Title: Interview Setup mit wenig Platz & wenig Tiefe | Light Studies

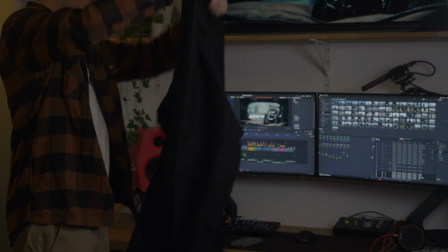Stückchen Mollton.
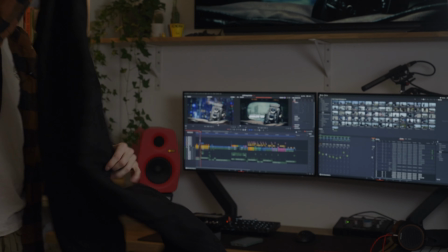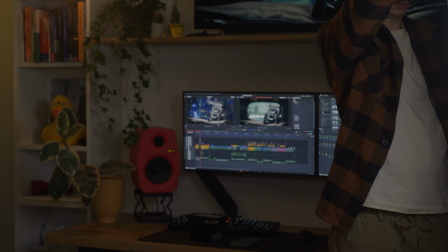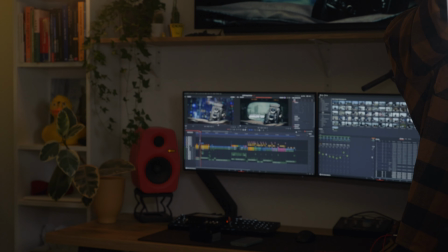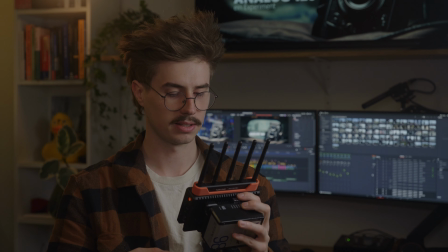Ich habe jetzt einfach mal meine Position ein bisschen angepasst, also damit ich generell ein bisschen mehr Tiefe reinbekomme in das Bild.
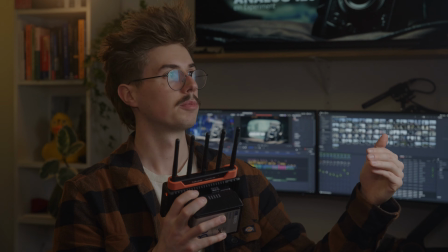Dann habe ich meine Führung, steht jetzt deutlich näher logischerweise an mir, ich habe jetzt aber tatsächlich hier noch
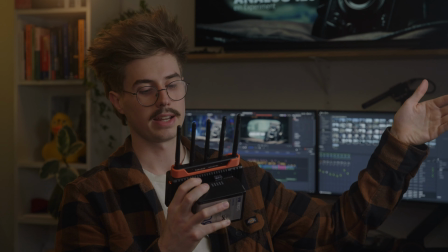schwarzen Mollton, den ich jetzt an der Seite meiner Führung und ein bisschen vorne drauf aufgemacht hat,
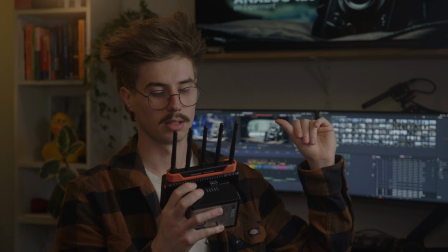bis ich quasi den Hintergrund weniger treffe. So finde ich es nämlich dann deutlich angenehmer. Jetzt muss ich natürlich mit der Kamera höher schwenken.
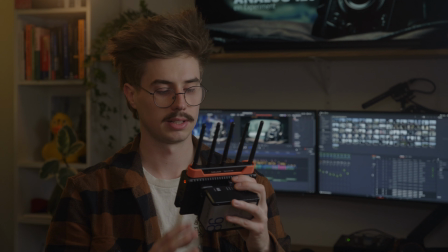Man sieht jetzt da oben die Spitze, wie sie ein bisschen blumier wird. Das liegt an meinem Diffusion Filter auf meiner Optik.
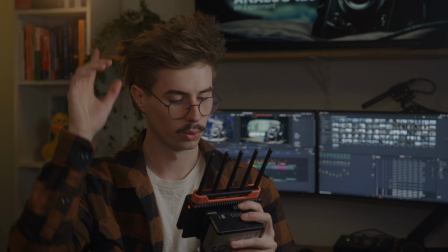Das heißt, ich möchte die Spitze da hinten nicht so stark am Regal haben.
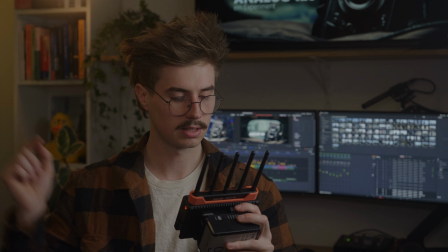Ich möchte, dass es ein bisschen mehr motiviert ist von dem Licht hier hinten. Das Licht da hinten möchte ich ein bisschen heller haben.
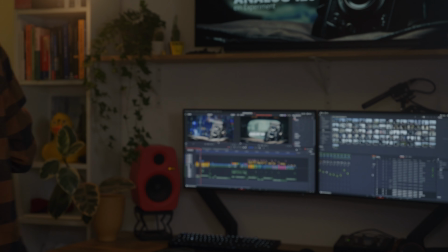Ich habe jetzt ein ND davor. Ich habe keinen anderen ND. Was ich aber ganz einfach machen kann, ist, ich nehme die Lampe und stelle sie einfach deutlich näher wieder an meine Wand.
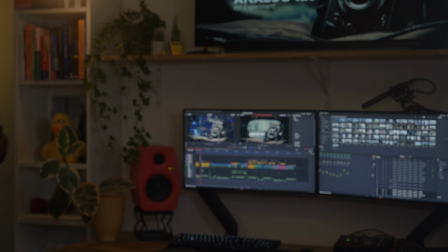So zum Beispiel. Und jetzt nehme ich meine Spitze und baue die mir etwas näher zu meiner Position wieder auf.
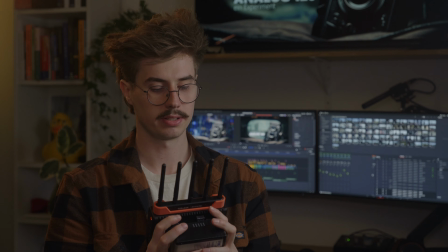Das ist das Bild, so wie es jetzt aussieht.
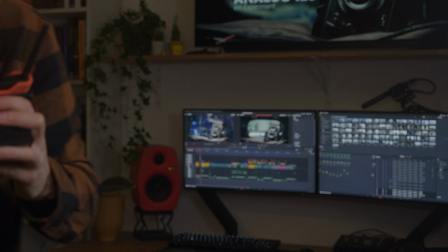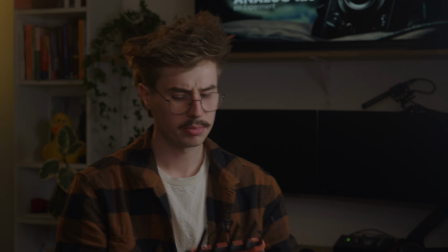Ich habe jetzt mal mein Ambient Light auf 25% gestellt.
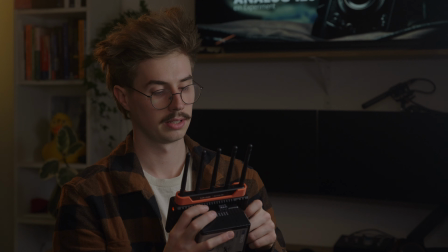Jetzt sieht man deutlich, wie der Hintergrund noch mal ein bisschen dunkler geworden ist. Der Hintergrund generell wird gefüllt mit einem bisschen wärmeren Licht als meine Führungslichtquelle. und mein Spitze ist natürlich viel, viel wärmer,
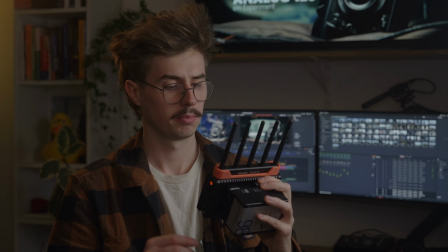dadurch, dass ich eben da hinten mein Practical stehen habe. Prinzipiell muss ich sagen, ich finde, meine MS ist jetzt ein bisschen zu dunkel.
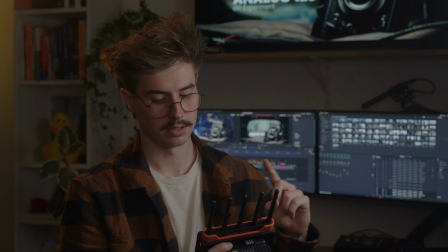Vielleicht mache ich die nochmal ein Stückchen heller und ich gucke, dass ich hier unten, da hinter mir, noch irgendwie ein bisschen Licht reinkriege.
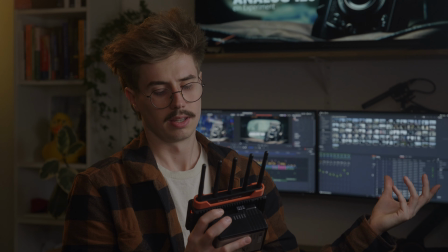Irgendwas Besonderes, dass es ein bisschen belebter aussieht als das hier.
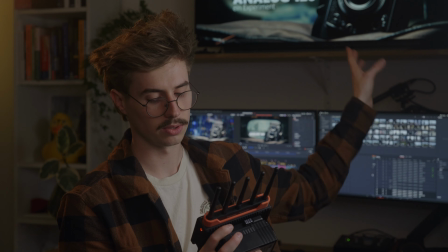Wie gesagt, ich hätte tatsächlich richtig gerne hier so ein Lightstreak drin.
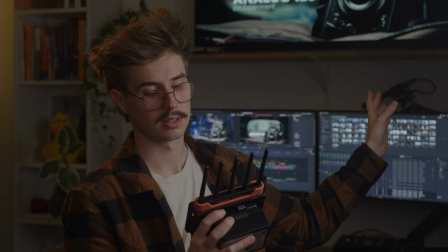Dafür bräuchte ich jetzt aber irgendwie eine Projektionslinse oder ich möchte draußen Licht herstellen.
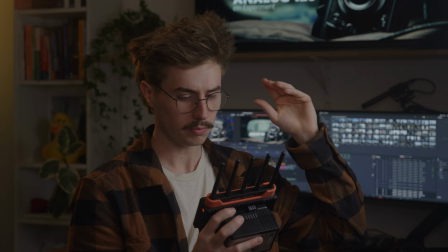Prinzipiell muss ich sagen, ich bräuchte, damit es hier tatsächlich nach Tageslicht aussieht,
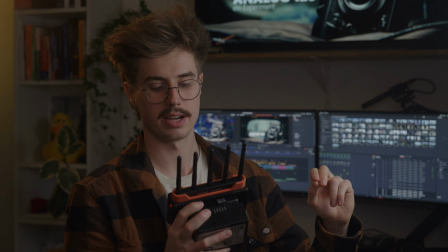schon deutlich mehr Möglichkeiten an Nicht-Tube-Lampen.
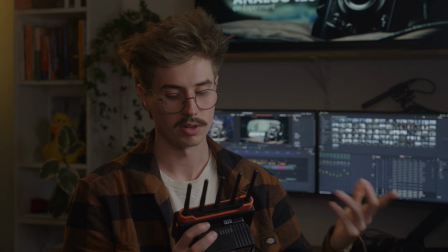Ich habe jetzt ja wie gesagt nur meine eine harte Lichtquelle, die ich auch wieder weich mache, um damit als Ambient ein bisschen die Schatten zu füllen.
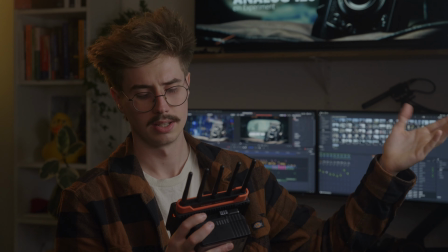Aber ich hätte eigentlich voll gerne hier draußen irgendwie noch eine Frenel oder irgendwas,
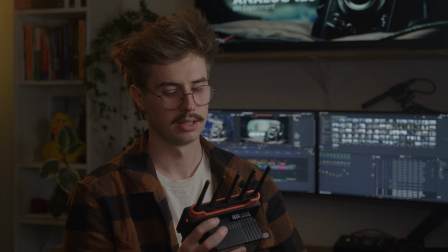das hier rein scheint, immer ein bisschen mehr, ja, diese Sonnenfeeling. Hat die Sonnenfeeling, kriegen wir einfach so nicht hin. Das sieht jetzt einfach nach einem schönen, gleichtenden Setup aus. Genau, ich werde jetzt aber da hinten, wie gesagt, Ambient ein bisschen hoch.
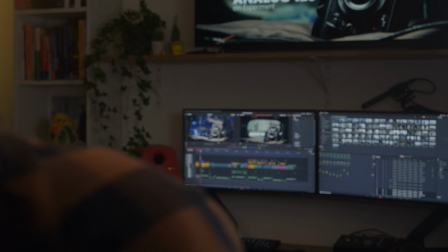Und dann legen wir da hinten nochmal eine Tube rein und gucken, dass wir das vielleicht einfach irgendwie in einer coolen Farbe oder so noch aufhellen, dass es ein bisschen cooler aussieht.
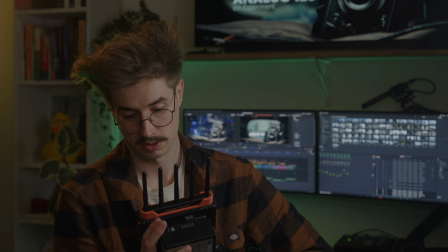Kann man auf jeden Fall nutzen. Ich habe hinten hier mein
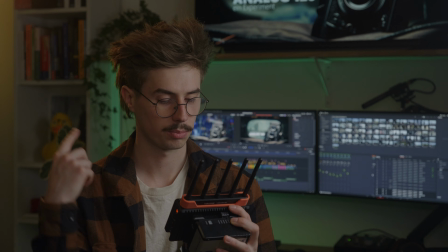schönes Streiflicht. Ich habe hinten mein Practical.
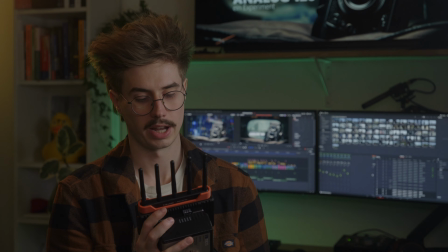Ich habe hinter mir einen Farbkontrast zu eigentlich allem, was ich im Raum habe, weil es ist alles recht viele Brauntöne, viel Orange.
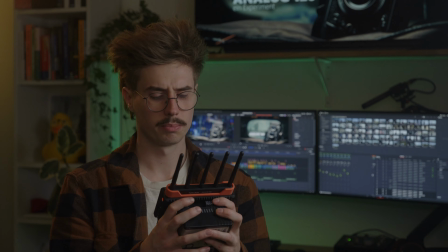Genau, ich grün. Ich werde das noch ein bisschen mehr von den grünen ändern.